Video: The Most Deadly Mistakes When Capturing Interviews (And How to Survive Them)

In today's video, you're going to learn how to shoot interviews like a pro and avoid some common mistakes that can ruin your footage. Trust me, interviews can be a once-in-a-lifetime opportunity. This is how you save yourself from embarrassment.
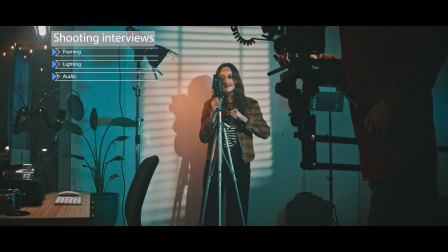0:11 We'll be covering 3 main aspects of shooting interviews: framing, lighting, and audio. Quick tip, always have the interviewee state and spell their name. This will help you correctly identify them in the video and give them a chance to warm up before the main questions. Here's the situation. You've been hired to shoot an interview with an important person.
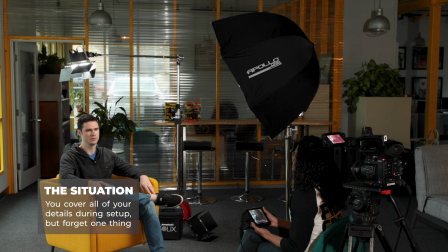0:29 You cover all of your details during setup, but forget one thing: to frame the shot and don't notice till 20 minutes in.
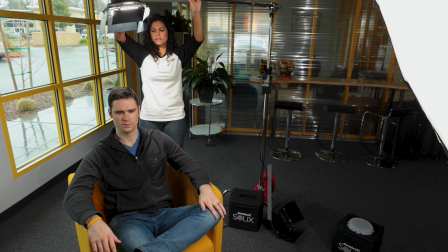0:35 Some subjects will be gracious and let you start over, but others will not. Framing is how you position the interviewees and the camera in relation to each other and the background.
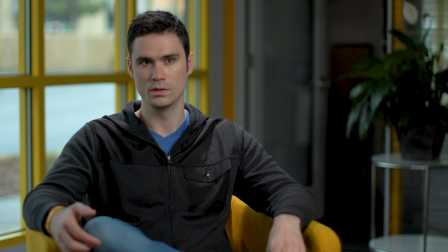0:44 It can also convey different meanings and messages to your viewers. Here's how the pros do it.
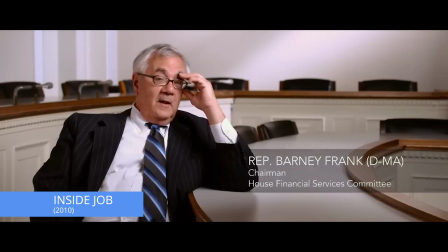0:49 When framing a shot, use the rule of thirds. The rule of thirds divides the frame into 9 equal parts with 2 horizontal lines and 2 vertical lines.
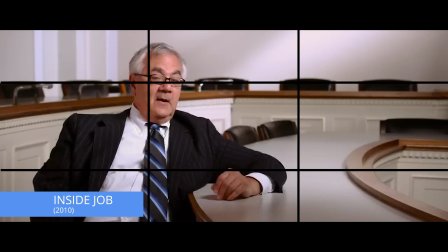0:58 You can place the interviewee's eyes or nose along one of the horizontal lines. This creates a balanced image that draws attention to the subject. Another important thing to remember: always leave enough headroom and speaking room in your frame.
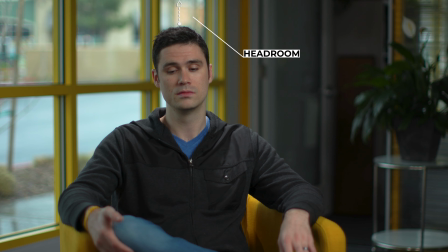1:11 Headroom is the space between the top of the interviewee's head and the top of the frame.
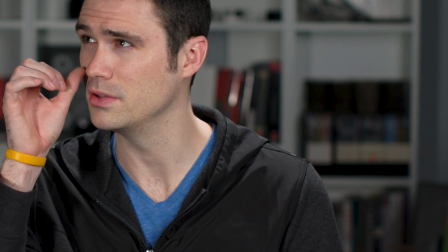1:15 Speaking room is the space between the interviewee's mouth and the edge of the frame. You don't want to cut off the interviewee's head or make them look like they're talking to a wall.
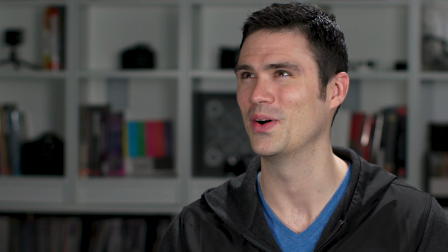1:23 You want to leave enough space for them to breathe and move naturally. Also, avoid distracting elements in the background.
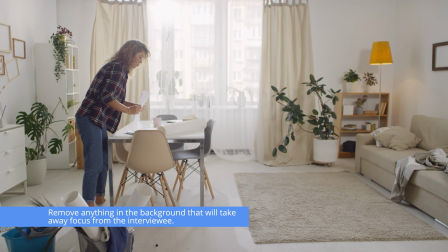1:30 Remove anything in the background that will take away focus from the interview.
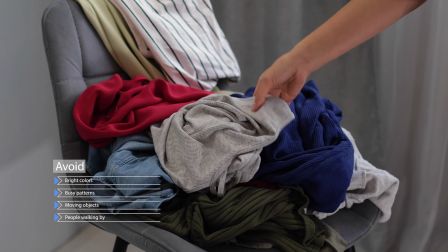1:33 You want to avoid things like bright colors, busy patterns, moving objects, or people walking by. Choose a background that is simple, neutral, or relevant to the interview topic.
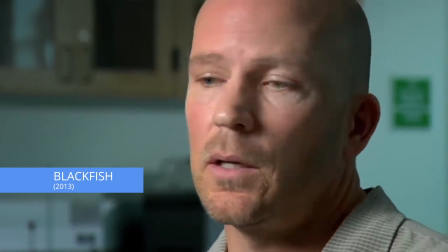1:43 A close-up shot with a shallow depth of field creates a sense of intimacy and focuses on the interviewee's facial expressions.
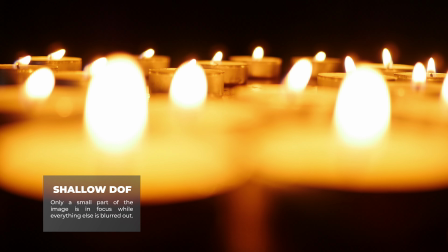1:51 A shallow depth of field means that only a small part of the image is in focus, while everything else is blurred out.
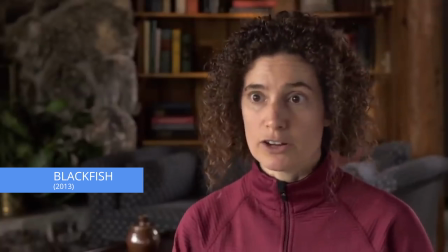1:57 This can make your interviewee stand out from the background and draw attention to the eyes and mouth.
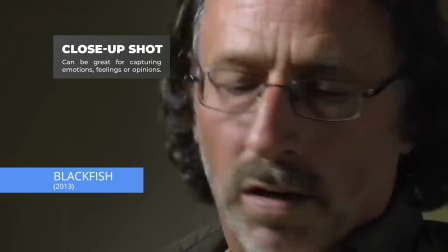2:01 A close-up shot can be great for capturing emotions, feelings, or opinions. See our video on depth of field to learn how to achieve this look.
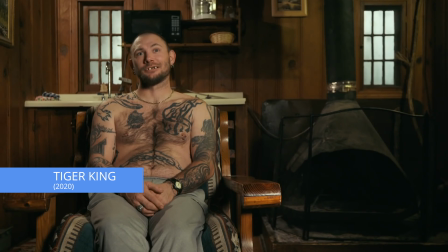2:09 A wide shot with a deep depth of field shows more of the environment and context of the interview.
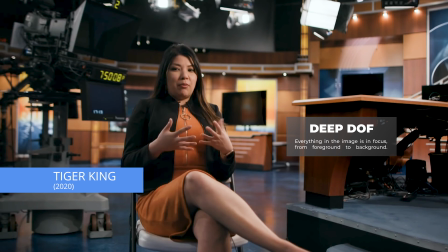2:14 A deep depth of field means that everything in the image is in focus from foreground to background.
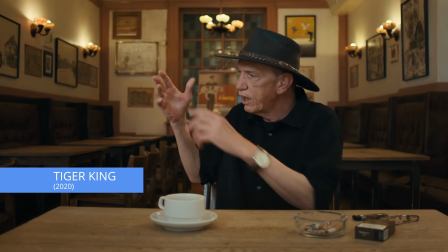2:19 This can give your viewer a sense of where the interview is taking place and what's happening around it.
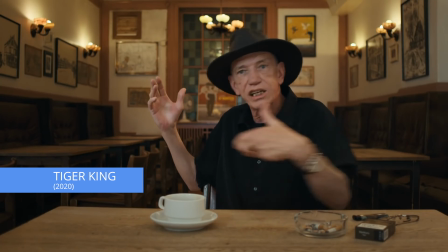2:24 A wide shot can be great for showing locations or actions. Framing also depends on the type and purpose of your interview. You want to shoot a framing style that matches your tone and message.
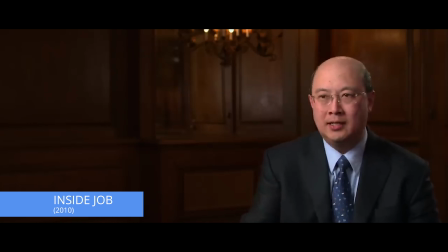2:33 For example, a formal interview may require a straight-on or slightly high-angle shot to convey respect and professionalism.
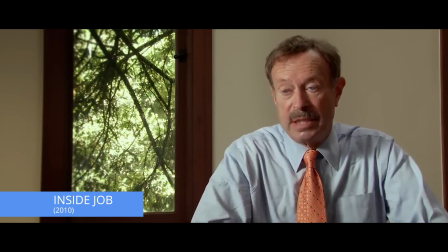2:40 A straight-on shot means that the camera is at eye level with the interviewee, creating a sense of equality.
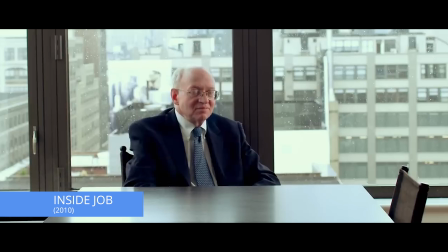2:45 A high-angle shot means that the camera is slightly above eye level with the interviewee, creating a sense of dominance.
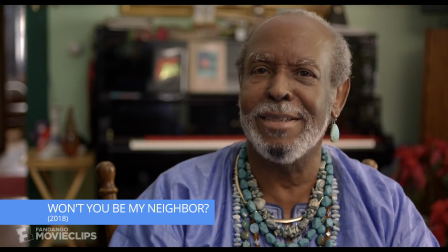2:51 A casual or more personal interview may benefit from a slightly low-angle or off-center shot to create a more relaxed atmosphere.
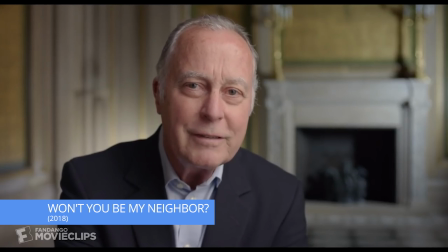2:59 A low-angle shot means that the camera is slightly below eye level with the interviewee, creating a sense of vulnerability and openness.
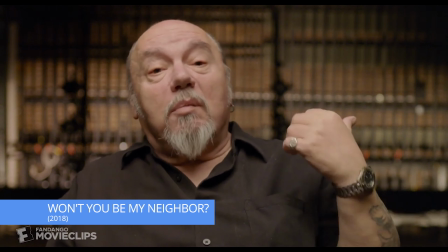3:05 An off-center shot means that the interviewee is not in the middle of the frame, but slightly to the left or right. Quick tip, establish an eye line. Decide whether you want the interviewee to look directly into the camera or off camera at the interviewer. Position the interviewer accordingly, either behind the camera or to the side of it. It's easy to identify a beginner by the lighting in their shot. Lighting is easy to overlook, but can make a huge difference in the final product.
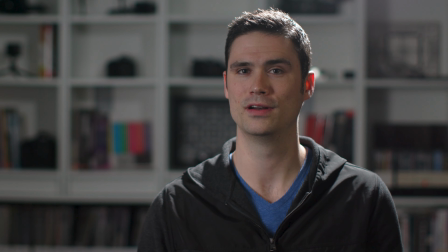3:30 Lighting directly impacts how your interviews will look and feel. Here's how the pros do it.
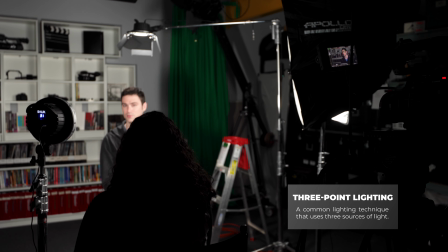3:34 A 3-point lighting setup is a common lighting technique that uses 3 sources of light: a key light, a fill light, and a backlight.
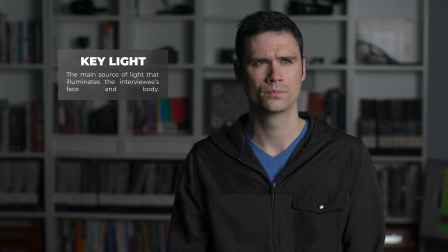3:41 The key light is the main source of light that illuminates the interviewee's face and body.
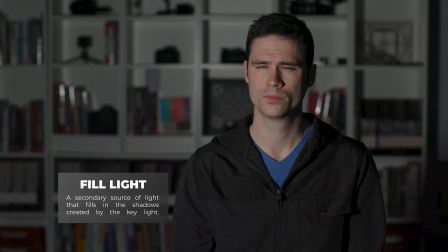3:46 The fill light is the secondary source of light that fills the shadows created by the key light.
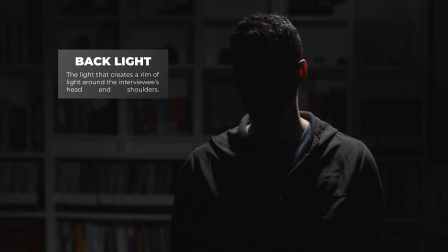3:51 The backlight is the light that creates a rim of light around the interviewee's head and shoulders, separating them from the background and adding dimension to the shot.
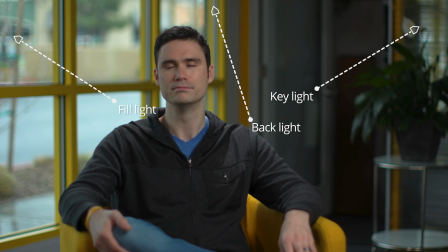4:00 A 3-point lighting setup creates a balanced, flattering light for the interviewee.
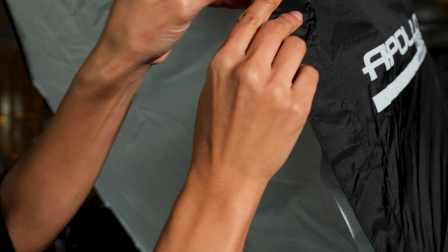4:04 A softer diffuse light creates a smooth, even light for the interviewee that reduces harsh shadows and minimizes glare.
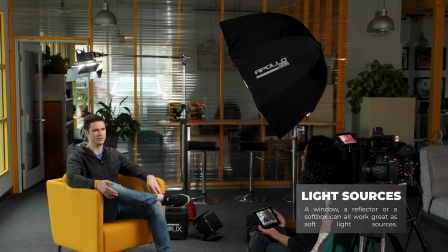4:11 Light sources, such as a window, a reflector, or a softbox, can all work great as soft light sources.
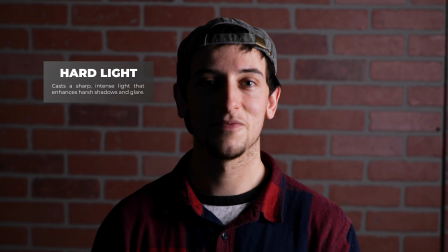4:17 A hard light casts a sharp, intense light that enhances harsh shadows and glare.
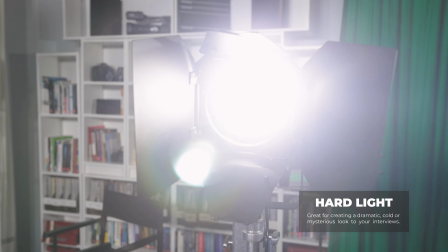4:22 They're great for creating a dramatic, cold, or mysterious look to your interviews. High key lighting creates a cheerful and optimistic look for your interviewee that makes them look happy and positive.
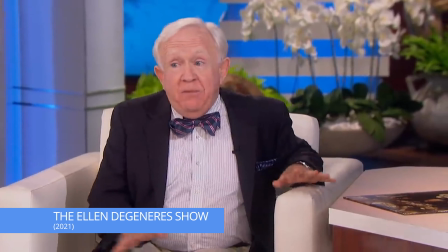4:33 A bright or high key lighting can be created by using more sources of light than necessary, such as multiple key lights, fill lights, or backlights.
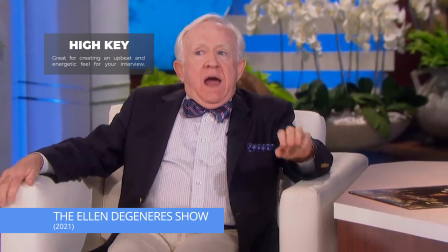4:40 High key lighting can be great for creating an upbeat and energetic feel for your interview. Dark or low key lighting creates a gloomy and pessimistic look for your interviews.
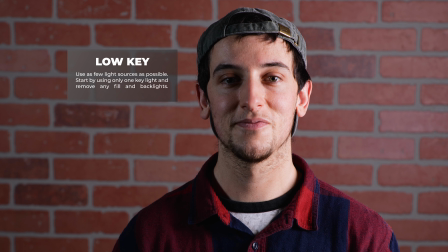4:49 To create a low key lighting setup, use as few light sources as possible. Quick tip, Start by only using one key light and remove any fill and backlights. Keep the camera rolling after the official interview is over. Sometimes the best moments happen when the interviewee thinks they're done. You might capture some candid moments, reactions, jokes, or insights that you might be able to use later. It doesn't hurt to start rolling early also. A great video with poor audio isn't a good video. If the audio is bad, no one will watch. Here's how the pros do it. To capture great audio, use a microphone that suits your needs.
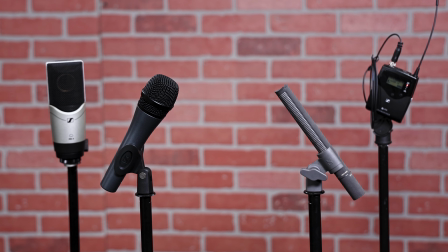5:24 There are several types of microphones that can be used for different purposes.
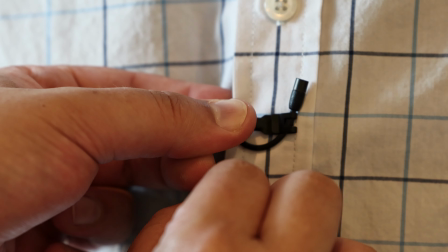5:28 A lavalier microphone, or lav, is good for capturing audio where hands-free operation is necessary, like in interviews.
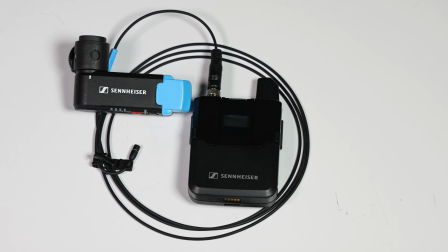5:35 Because a lav mic is often wireless, it allows more freedom of movement and has less visible wires.
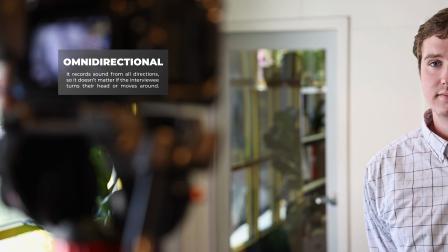5:41 Additionally, they are typically omnidirectional, meaning they record sound from all directions,
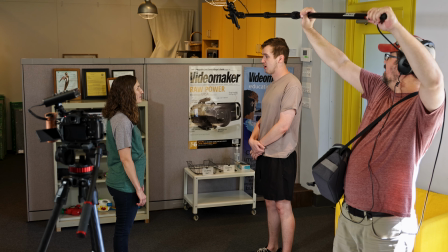5:46 so it doesn't matter if the interviewee turns their head or moves around. However, a lav mic may not be suitable for interviews when the mic cannot be seen.
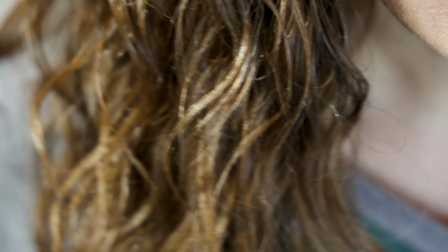5:54 They are also prone to interference from clothing rustle, wind noise, or radio frequency.
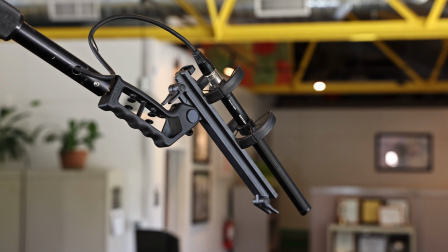6:00 Alternatively, shotgun mics are great for isolating your interviewee's voice and minimizing background noise.
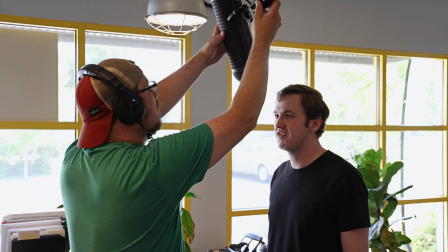6:06 These are typically used where the subject is not moving much and the distance between the mic and the mouth is consistent.
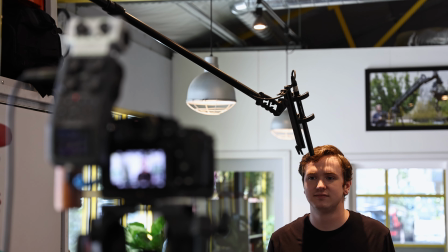6:12 To capture clearer audio, place the microphone close to the interviewee's mouth. The closer the microphone is to the source of the sound, the clearer the sound will be.
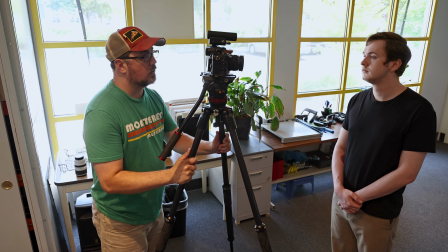6:20 You want to place the microphone as close as possible to the interviewee's mouth without it being too intrusive or visible.
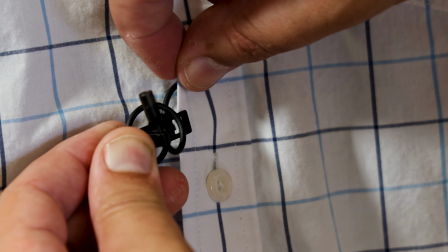6:26 If you're using a lavalier mic, you can clip the microphone onto the interviewee's clothing.
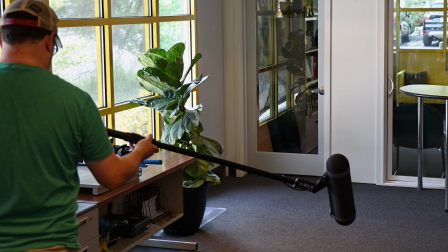6:31 If you're using something like a shotgun or handheld mic, you can mount it on a boom pole or hold it in your hand.
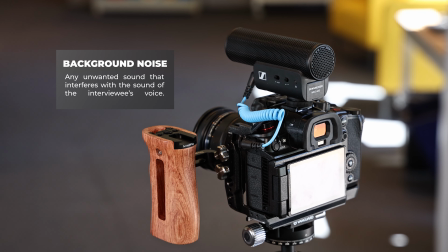6:36 Also, avoid capturing any background noise and echo. Background noise is any unwanted sound that interferes with the sound of the interviewee's voice.
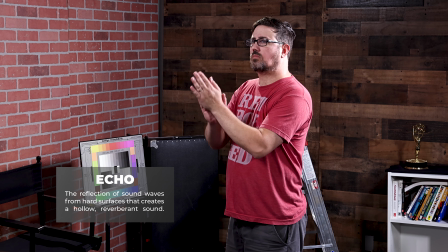6:45 Echo is the reflection of sound waves from hard surfaces that creates a hollow, reverberant sound.
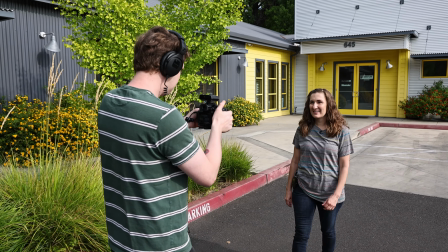6:50 You can avoid them by choosing a quiet location or using a directional microphone.
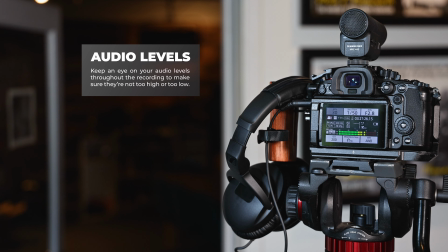6:55 Keep an eye on your audio levels throughout the recording to make sure they're not too high or too low.
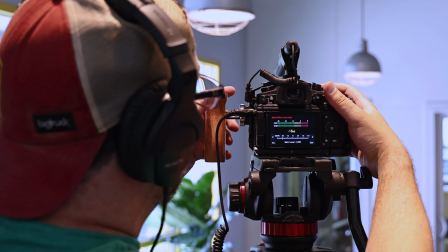7:00 If the audio levels are too high, the sound will be distorted and clipped. Quick tip, shoot more material than you need. It's better to have extra footage than not enough, as you can always trim or delete what you don't need. You can also shoot some B-roll footage of the interviewee in action, or some cutaways of their surroundings to add some visual interest and context to your video.